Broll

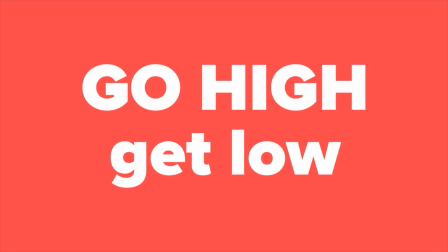[8:12]
By using these high and low point of view shots, you take the audience to places they've never been before, which keeps your composition visually interesting and keeps them interested in your presentation.
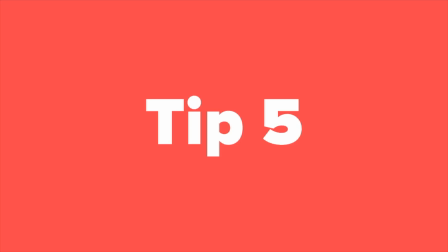[8:24]
So make sure you work in some of these shots. Okay, our final tip, tip five.
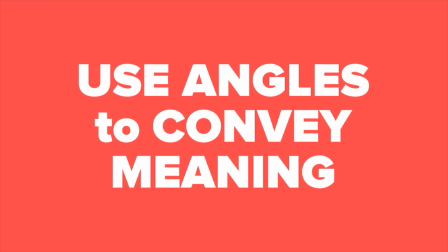[8:31]
Use angles to convey meaning. Where you place your camera in relation to a subject, convey subconscious information about that subject to your viewer.
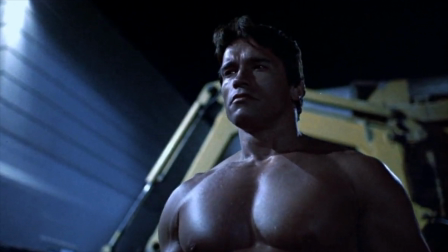[8:42]
This is a low angle. You'll notice the camera has been placed below the subject.
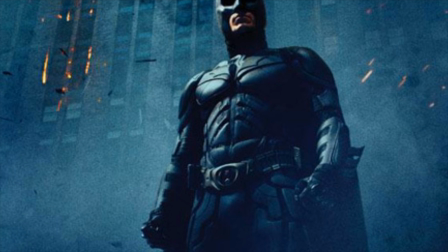[8:48]
Placing the camera here conveys that the subject is strong, powerful, dominant so use accordingly when this is what you want to convey about your subject
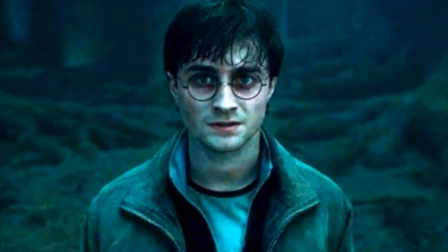[8:57]
here we have a neutral angle the camera has been placed at eye level
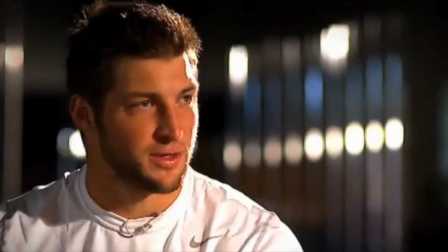[9:03]
this is considered a formal and objective placement for the camera it's likely the angle you'll use most when filming a subject and
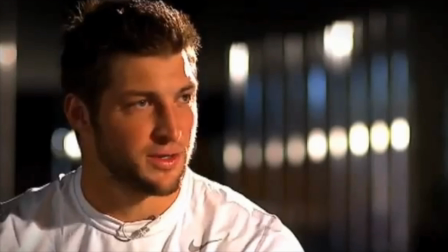[9:12]
it's definitely the angle you're want to use when you're filming an interview because usually when filming one you want to convey a sense of formality and objectiveness
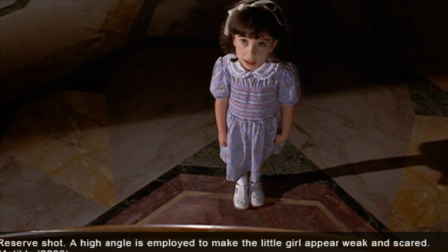[9:21]
Finally, we have a high angle. A high angle places the camera above the subject.
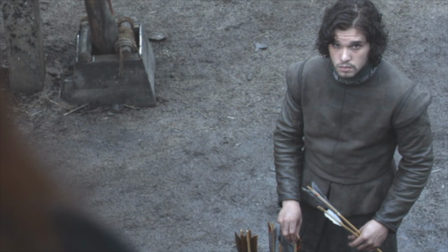[9:28]
Placing the camera here does the opposite of a low angle. It makes your subject look small, weak, innocent, and helpless.
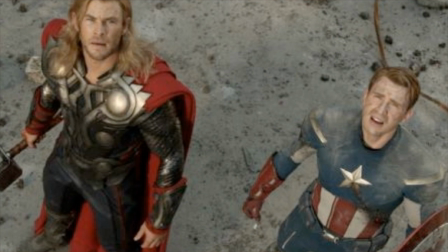[9:36]
So again, if that's what you want to convey about a subject, make sure to use this angle.
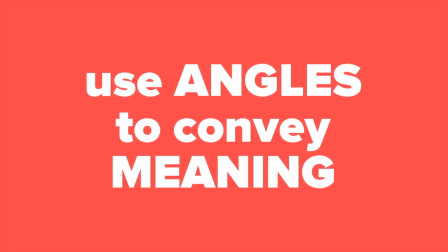[9:42]
When done correctly, using these angles really goes a long way in helping to convey something to your viewer without having to necessarily say it,
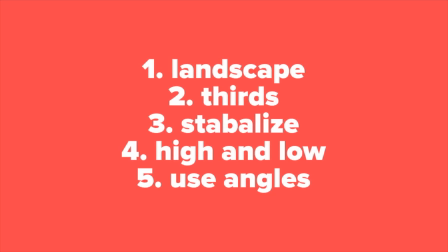[9:51]
which again, helps to strengthen your B-roll. So there you have it, your five tips to make your B-roll stronger. Always shoot in landscape, make sure to employ your rule of thirds, stabilize your video, shoot high and low point of views to take your viewer to places they can't usually go, and use angles to convey meaning. Use these tips and you'll have good B-roll. Or at least you'll be well on your way. So get out there and start shooting. Good luck.